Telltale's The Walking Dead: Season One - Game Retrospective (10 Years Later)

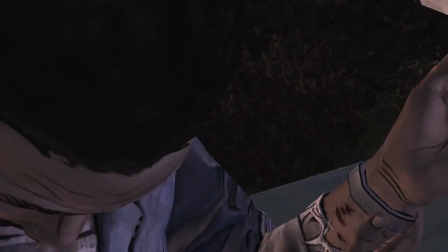(91:50)
But instantly after Lee was bitten, we do see the group going outside in search of him, and here we do get a moment that feels like the culmination of all the choices we've made up until this point,
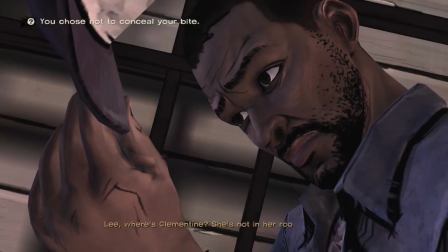(91:58)
where the group of Kenny, Krista, Omid, and Ben, if he's still alive, are told about Clementine being kidnapped,
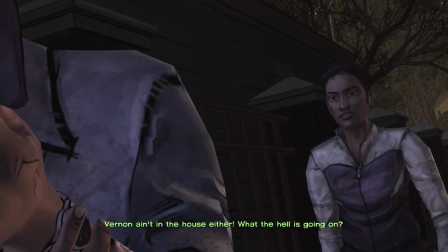(92:05)
and based on the current status of your relationships with them, they can decide to go with you to help you rescue her.
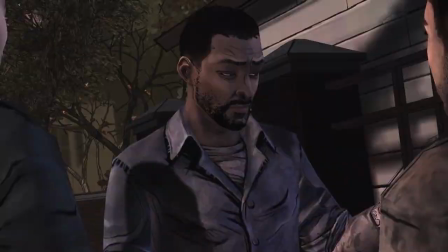(92:11)
Now, along the way, we do get the choice of revealing or hiding the bite, which is something that I do find a bit disappointing about this outcome,
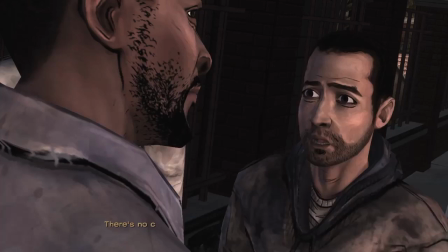(92:18)
in that this singular choice almost solely determines whether or not Omid and Krista go along with you,
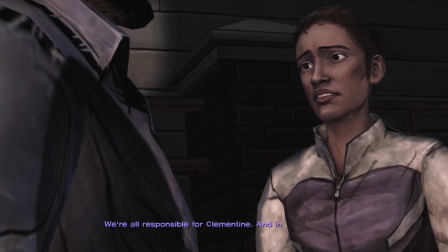(92:24)
as if you do reveal it, they're guaranteed to go with you, while if you don't reveal it, they only go with you if Clementine had protected Omid,
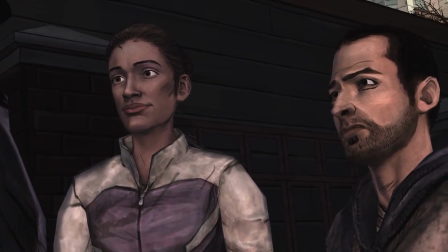(92:32)
which is just kind of underwhelming and really makes a lot of the choices that you've made with Krista and Omid really pointless there.
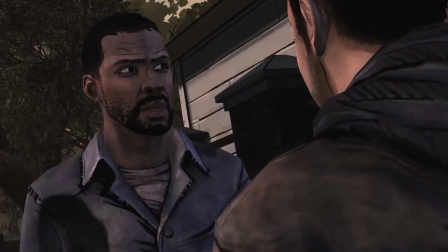(92:38)
And really, the overall choice of revealing or hiding your bite also is just kind of irrelevant too, considering no matter what, they're going to figure out about it by the next episode anyway.
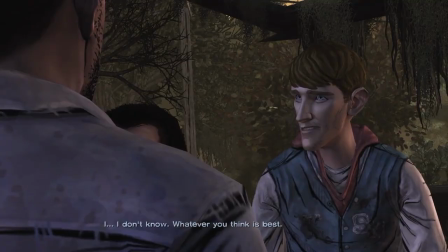(92:46)
Now Ben is alive. He almost always goes with you, though you can't actually refuse his help, which is humorous.
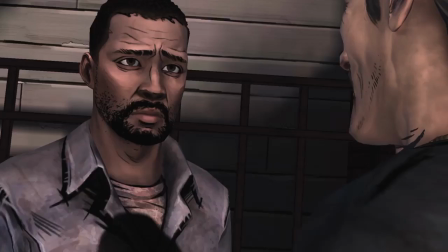(92:52)
And then we obviously have Kenny, whose involvement is the most complex here, obviously stemming from all the decisions you've made across the four episodes with him.
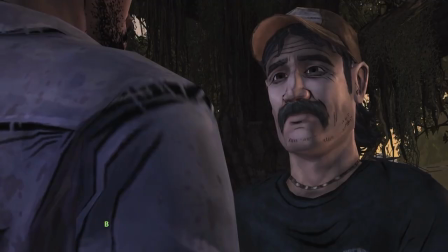(93:00)
This ends up being one of the greater ramifications for your previous choices in the game, with Kenny being the one that's the hardest to get to go along with you.
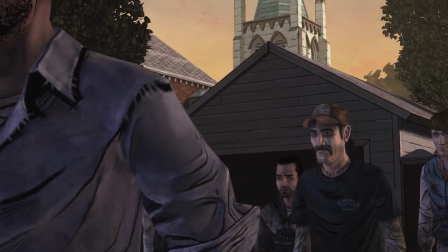(93:06)
But once we get our group together, they end up heading out to the morgue,
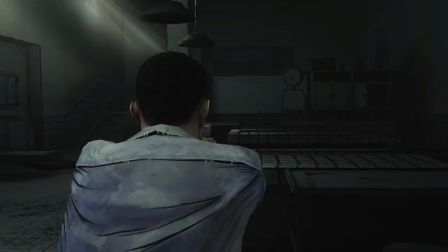(93:10)
thinking that Vernon was the one that stole Clementine, and bizarrely, we do find the morgue abandoned.
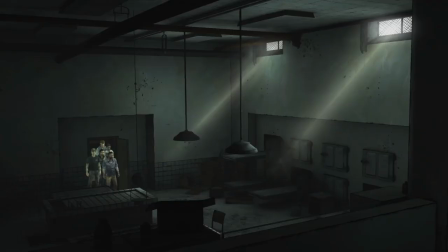(93:16)
Ozzy playing into this revelation that we get once we get back to the house next episode.
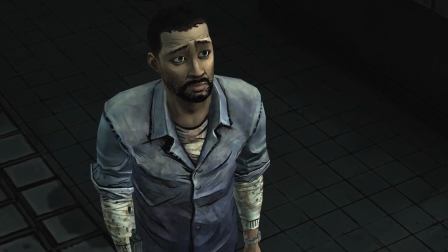(93:19)
But also here, we do end up seeing the morgue now being surrounded by a horde of walkers, the horde alluded to by Vernon, and the same horde that was following us in episode 3,
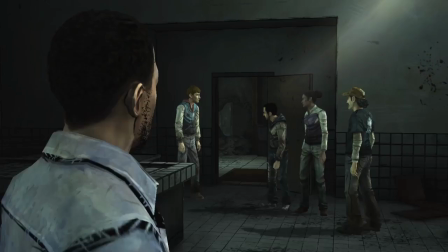(93:28)
which further adds stakes to this final episode, with Savannah now being fully engulfed by walkers.
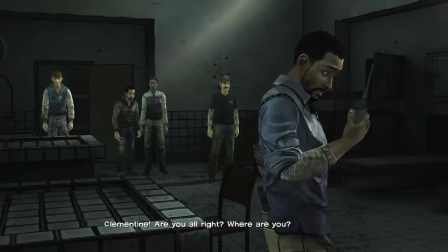(93:35)
But without any guide on where to go, we then hear the walkie-talkie turn on, with Clementine calling out for Lee.
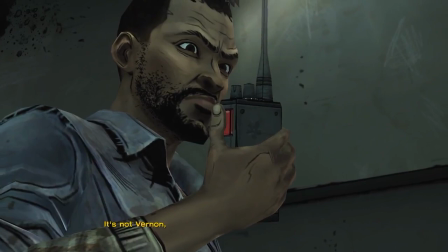(93:41)
But then the stranger gets back on the walkie-talkie, confirming that it wasn't Vernon who took Clementine.
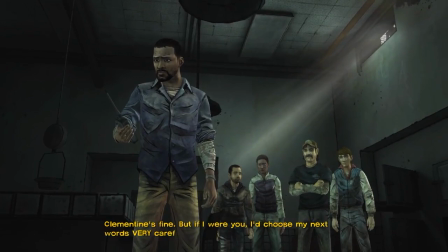(93:47)
But the stranger ends up telling Lee that he should choose his next words wisely, and after making the choice of what to say to him, we cut to black.
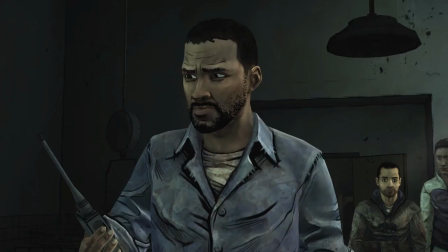(93:53)
A really riveting way to end this episode that really has the stakes as high as they possibly can be for Lee here,
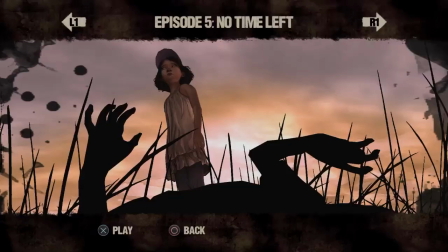(94:00)
and also providing a pretty cool transition into the following episode. And with that, let's finally talk about the final episode, episode 5, No Time Left,
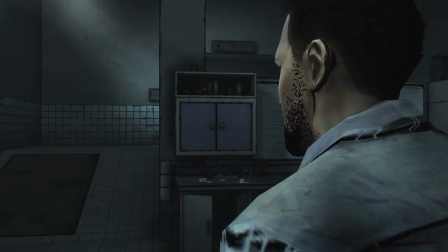(94:11)
which to me is an all-time great Telltale episode here, obviously culminating Lee's storyline and his relationship with Clementine.
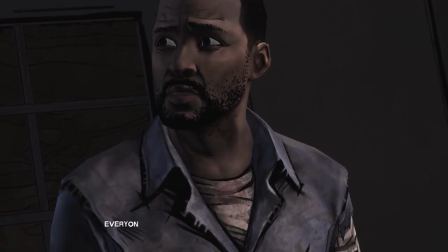(94:17)
Though while I do absolutely adore this episode, in retrospect, it is a relatively short one, and one that is mostly streamlined,
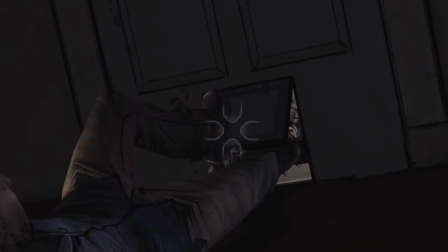(94:24)
with it having almost no real explorable areas, and there being just a bevy of action sequences,
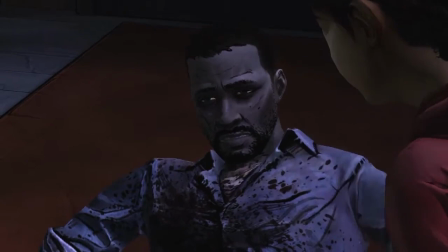(94:29)
that I do think that aspect of it can be a bit underwhelming, though it also does contain some of the best moments in any Telltale game that does prop it up for me,
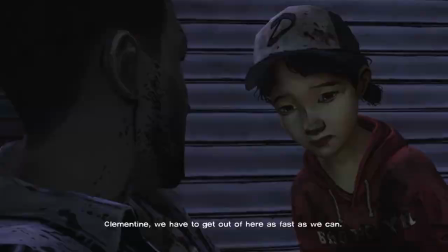(94:37)
to it having one of the best endings to any video game ever in my eyes.
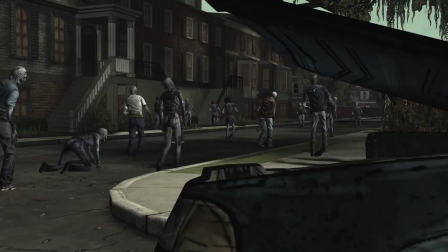(94:42)
But the actual episode does pick up right where the last episode left off, as we do hear Lee's conversation with the stranger once again,
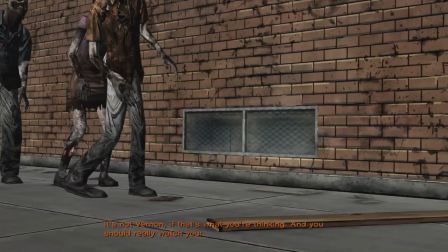(94:49)
but this time with shots of the horde in the background to really set up the stage of what the group is going to have to face here.
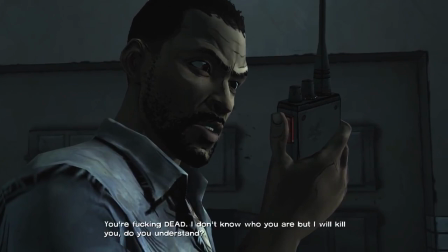(94:55)
But finally, we get to hear the response that we picked for Lee here from the previous episode, which is a nice touch.
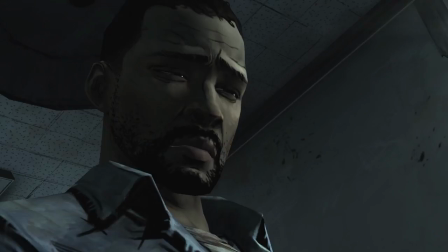(95:00)
But either way, we do end up having to explore the morgue to find a way out, through which we find out that we're going to have to open the elevator door,
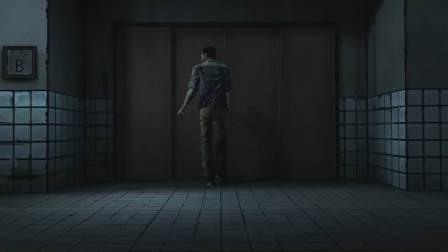(95:08)
which we do so through finding a rib spreader that allows us to do so. Though, something I do find really dumb here is that if you do come along with your allies,
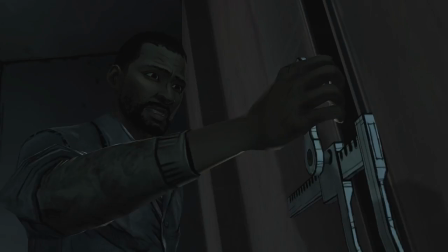(95:17)
shouldn't they be the ones doing this instead of you, considering you're in this weakened state where you had just been bitten?
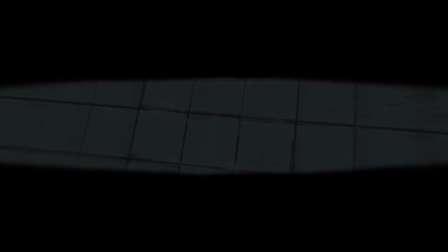(95:23)
Either way, as we use the tool on the elevator, Lee ends up passing out, and what happens next is determined on whether or not people come with you.
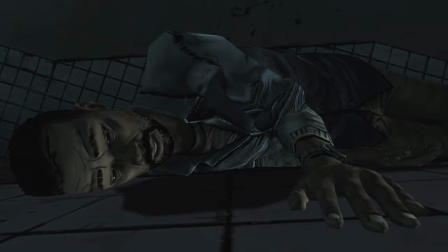(95:30)
As if you are alone, then obviously you'll wake up from the floor, where you will have to find a surgical saw yourself,
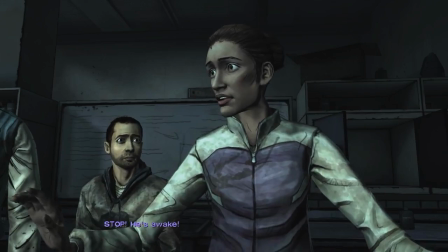(95:37)
but if you came with someone, you'll awaken to see them preparing to cut your arm off.